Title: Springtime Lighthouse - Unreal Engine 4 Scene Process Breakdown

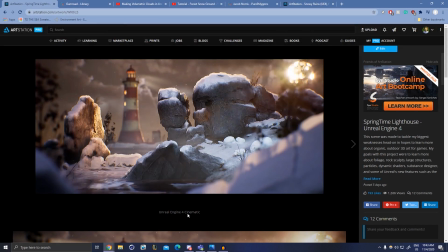0s
How's it going, everyone? Dylan Abernathy here. What I wanted to do today is just bring you a pretty quick breakdown, actually, of this scene that I made. So this was kind of the first big attempt that I made at making an outdoor scene.
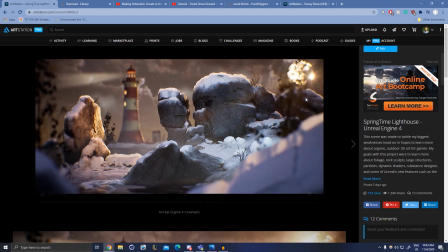14s
I learned a ton of new stuff here, and since I ended up gathering a lot of resources in the process and learning quite a bit, I thought it would be pretty useful to a lot of people to break down what I learned, share some of the resources.
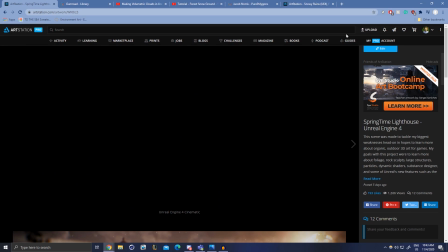26s
I have them preloaded here. And yeah, kind of make this a bit simpler for those of you who want to try and learn more organic stuff and world
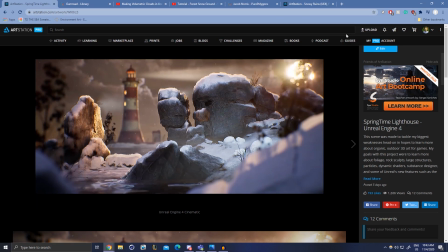36s
building for like an exterior scene. I've always focused on the props and interior scenes and stuff like that.
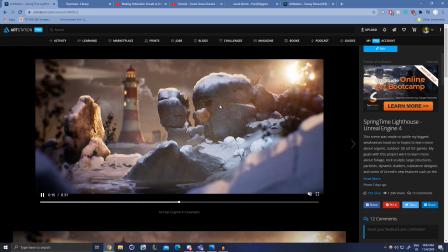42s
And obviously there's a lot of overlap between the two of them, but it is definitely tackling like a totally new thing altogether when you're jumping into this stuff. So I thought it could be helpful. A scene of this size is definitely what I'd recommend.
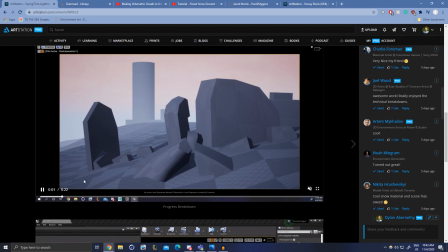55s
So I kind of want to actually go through. There's a video down here where I go through all the screenshots of the process along the way.
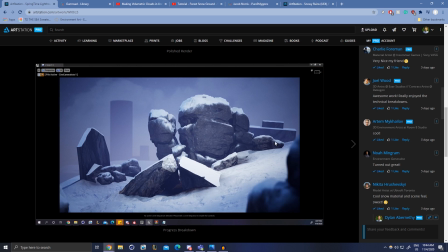62s
So I kind of want to break down my thought process, where I learned the resources,
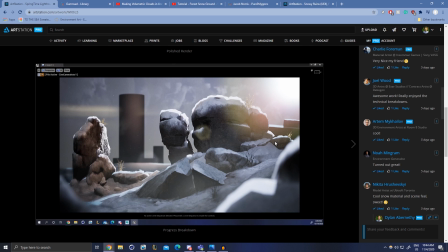66s
and kind of the attitude you might want to have tackling something like this if you're new and still learning,
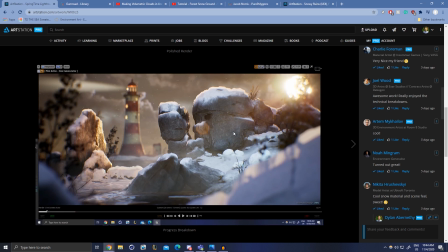72s
estimated times, stuff like that. I always found these kind of videos pretty helpful, and I think this is going to be really good,
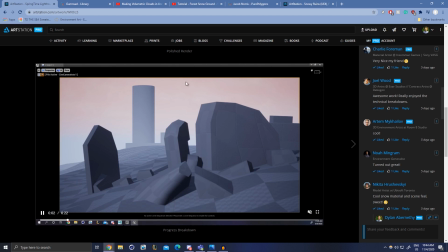79s
especially if you're a student or someone trying to give yourself a challenge, even if you're just doing this stuff for fun.
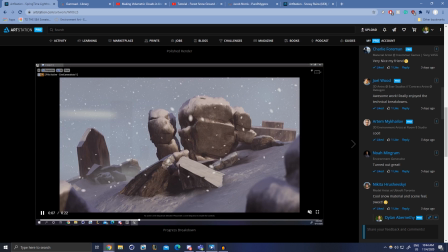85s
So let's go ahead and dive into that. I'm going to bring up the screenshots that I have here.
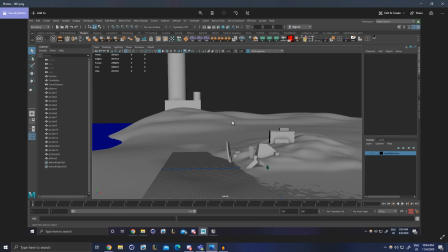90s
So these are just all the stills from that video. And let's start at the very beginning and go back and forth between these two.
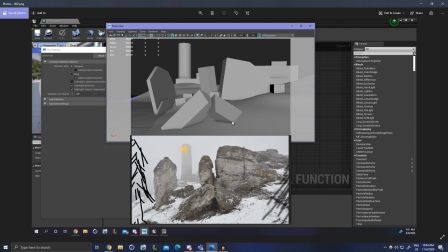98s
So this is kind of the first real screenshot, I guess, that's sort of showing off the composition. You've probably heard this in a million different places, but reference is key. I did a lot of research. I had my PureRef board filled with reference, and this is kind of the main composition that I really liked.
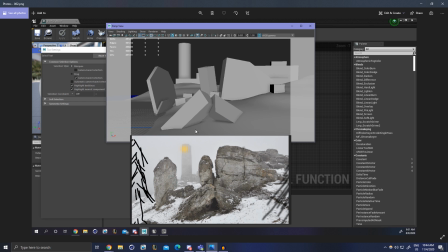114s
I like this for a couple of reasons. One, like I said, I wanted something simple. This was a lot of new stuff coming my way all at the same time. So I wanted to make sure it was something that I could bite off at without taking more than I can chew, essentially. So I thought something like this is simple.
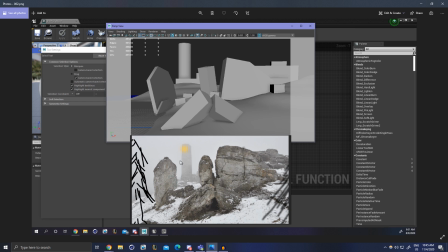134s
If I can learn how to do rocks, remember how to do landscape materials and some basic lighting, like that'll get me 90% of the way there, right? So make sure you're starting off on something that's not too ambitious. Obviously, it's very admirable to try and do something super big, but
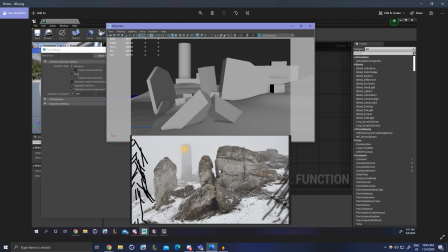151s
when you do something overly large, you hit a point where you're no longer learning and you're just doing work. And I wanted to make sure that, every day I was learning something new, and I thought this would be a good foundation for that because say I was working full time on this scene,
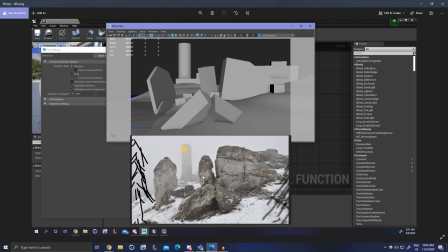166s
I think this would have been like a 4 to 6 week project around that time. If you're doing this in school, I would say, yeah, 4 to 6 weeks, something like that. Obviously, this took me quite a bit longer since I'm working a full-time job. I think it ended up taking me just around 2 months in my spare time,
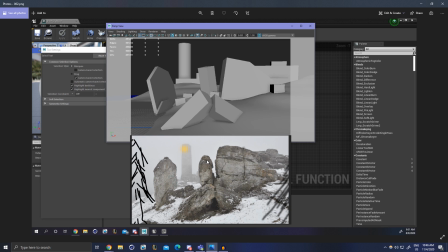184s
which for personal projects, I'd prefer if it was a little bit shorter, but it is what it is. I just wanted to give you guys a time breakdown since a lot of people, myself included, always like to hear how long these things kind of take. So I kind of laid things out based on this composition here. I liked it because there were some areas of rest with the sky.
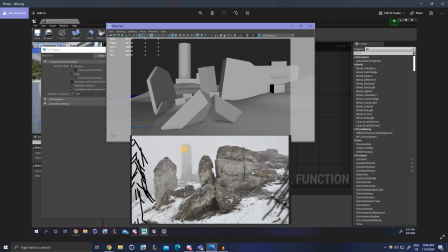204s
There was some big, like this whole chunk here is very similar. So you could also maybe classify it as an area of rest, like this part of the rock at least. But it is kind of noisy, but it's also nice because everything, as far as the composition goes, is more or less dragging your eyes up to the lighthouse.
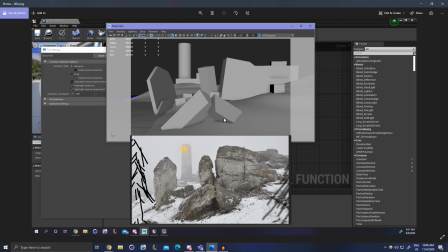220s
So I thought if I could have that moving, it could breathe a lot of life. Like this rock's pointed there, this is going up, which points there. Horizontally, the rocks are building up towards the lighthouse. So I knew I wanted to add a lot of movement, and I think it would be great to tie it all together with that lighthouse.
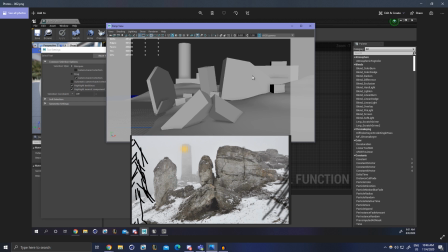237s
So as I sort of put this stuff in, I started with this rock and scaled everything else accordingly, pushing it back, making sure there was some depth to the scene because I knew I wanted to blur some things out at some points.